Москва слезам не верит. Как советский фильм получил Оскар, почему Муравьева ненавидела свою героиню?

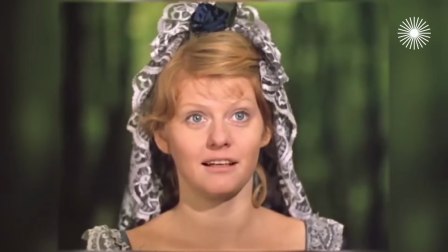[8:17] Но, сеньор, я бежала не из-за вас. Моя любовь принадлежит Антонио Эрсили.
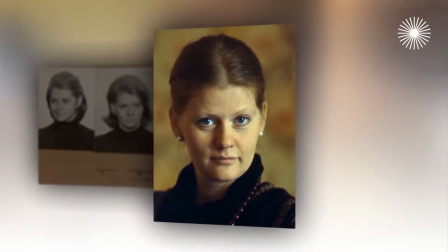[8:25]
Пусть и не идеальная красавица, как в сценарии, зато с огоньком,
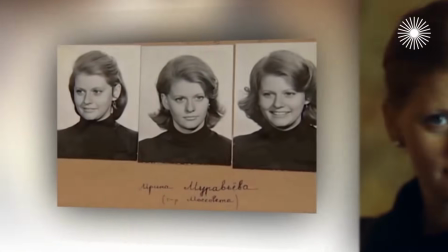[8:30]
подумал режиссер и пригласил Муравьева на пробы, которые она с успехом прошла.
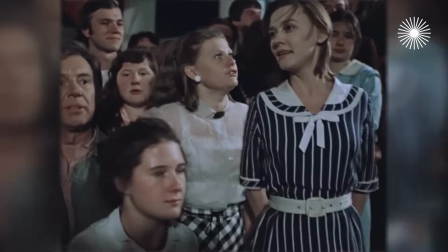[8:36] Вот это жизнь, вот это счастье, поняла?
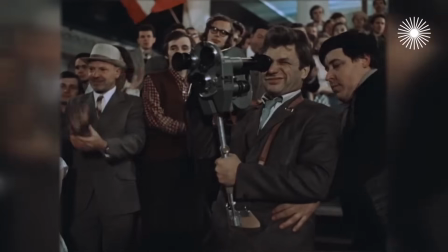[8:41]
Но в этой сцене, где Катерина и Людмила ждут появления своих кумиров, без именитого артиста Меньшов обойтись не мог.
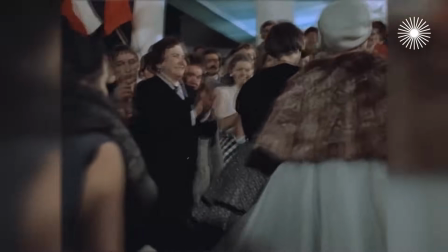[8:49]
Актёр, который якобы поздновато начинает карьеру, задавал главную тему фильма.
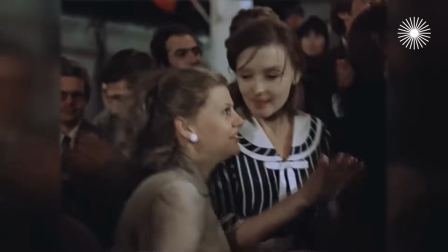[8:54]
В 40 лет жизнь только начинается и вполне может состояться.
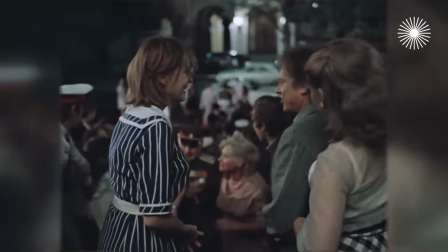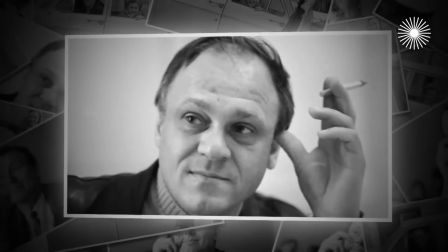[9:04]
Нужна звезда первой величины. Но где ее взять? – ломал голову режиссер.
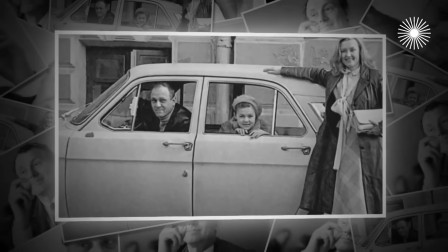[9:09]
И тут неожиданно вспомнил о своем новом соседе, который недавно переехал в дом на Третьей Тверской-Ямской – Иннокентии Смоктуновском. Сразу как-то такие соседские отношения очень хорошие становились. В Меньшовых была собачка, и у нас была собачка. Так что время от времени, когда выходили погулять с собачкой, то разговаривали.
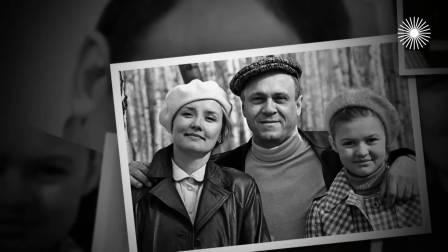[9:33]
Каждое утро, к удивлению домашних, Меньшов теперь сам отправлялся гулять с собакой.
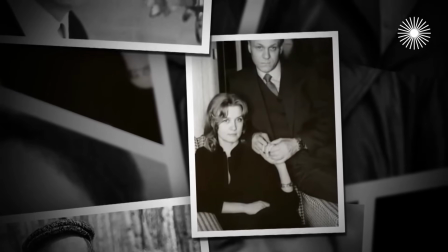[9:39]
И через неделю с гордостью объявил женя, что подружился с Иннокентием Михайловичем и убедил его сняться в своем кино. Владимир Валентинович Меньшов предложил папе в фильме «Москва слезам не верит» небольшую роль. Папа играет самого себя, но моложе. Время обозначается тем, что папа говорит, что моя фамилия вам ничего не скажет.
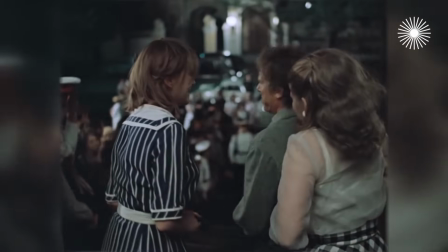[10:10] А как ваша фамилия? Моя фамилия вам ни о чем не говорит. Ну, все-таки скажите, пожалуйста.
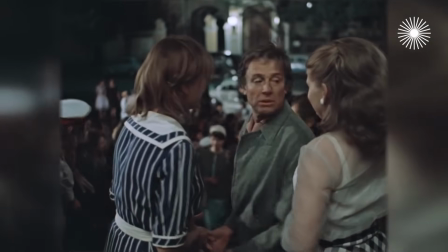[10:17] С Махтановским. Все. Все с Махтановским.
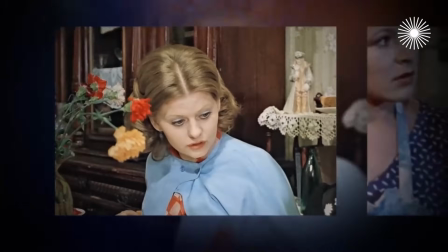[10:22]
В первой серии Алентова, Муравьёва и Раиса Рязанова должны были сыграть юных девушек, хотя актрисам уже за 30.
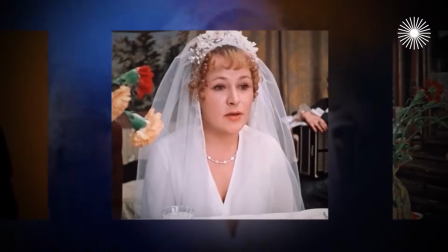[10:31]
В их таланте Меньшов не сомневался, но кинокамеру не обманешь.
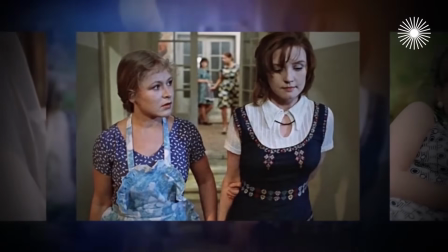[10:36]
На борьбу с морщинками и следами возрастной усталости на лицах актрис была собрана целая армия гримеров Мосфильма. Для того, чтобы они все были молоденькими, нужно было, ну, конечно, актёрское мастерство. Но, на секундочку, экран громадный, громадный экран кинотеатра, понимаете, который выдает все. Каждую морщинку, каждый прыщик, каждую родинку. Но выдающиеся художники-гримеры Мосфильма рядом с их мастерством нервно курил Голливуд.
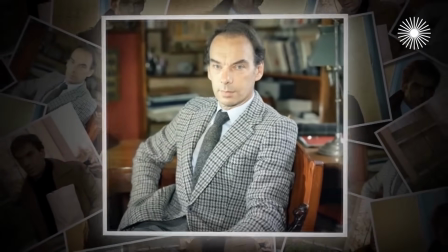[11:11]
Алексею Баталову, который был на 11 лет старше своего героя, гримеры придумали накладную челку.
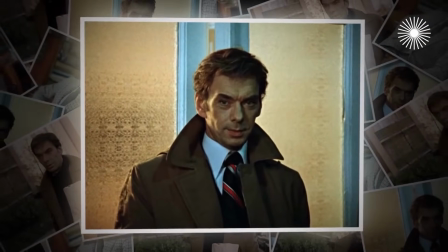[11:18]
И актер сразу помолодел. а вслед за ним помолодела и столица. Вы же понимаете, что это снималось не в той Москве, когда происходит действие, а в гораздо более поздней. Москва оператором и художниками была загримирована. И загримирована прекрасно.
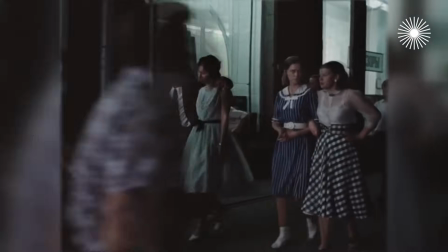[11:39]
На улице Горького, где Катя и Люда совершают променад, развесили рекламные плакаты 50-х годов.
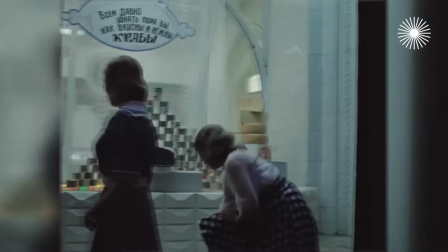[11:46]
Витрины магазинов украсили баночками черной икры. Разумеется, бутафорскими.
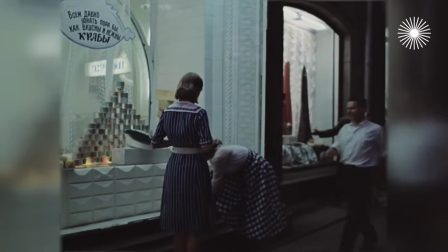[11:52]
Бюджет проекта вообще был весьма скромным.
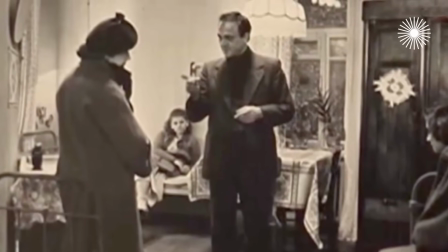[11:55]
Он не предусматривал не только обилие деликатесов, но и сложных трюков, комбинированных съемок и дальних командировок.
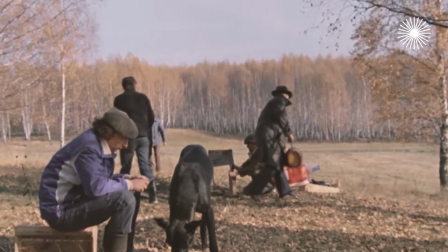[12:03]
Единственный выездной эпизод – пикник. Его снимали в Архангельском.
Не-не-не, шашлык женских рук не терпит.
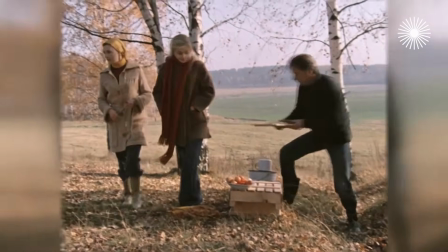[12:11] Вон, идите туда. Ваши места в зрительном зале. Прошу.
В массовку Мельшов пригласил своих друзей.
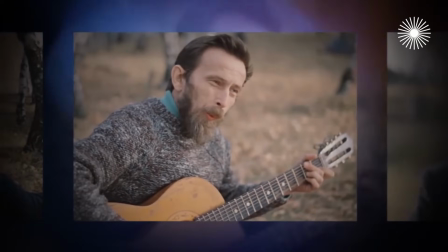[12:19]
Причем каждого с умыслом. Глядя на приятелей Гоши, зритель должен был улыбнуться.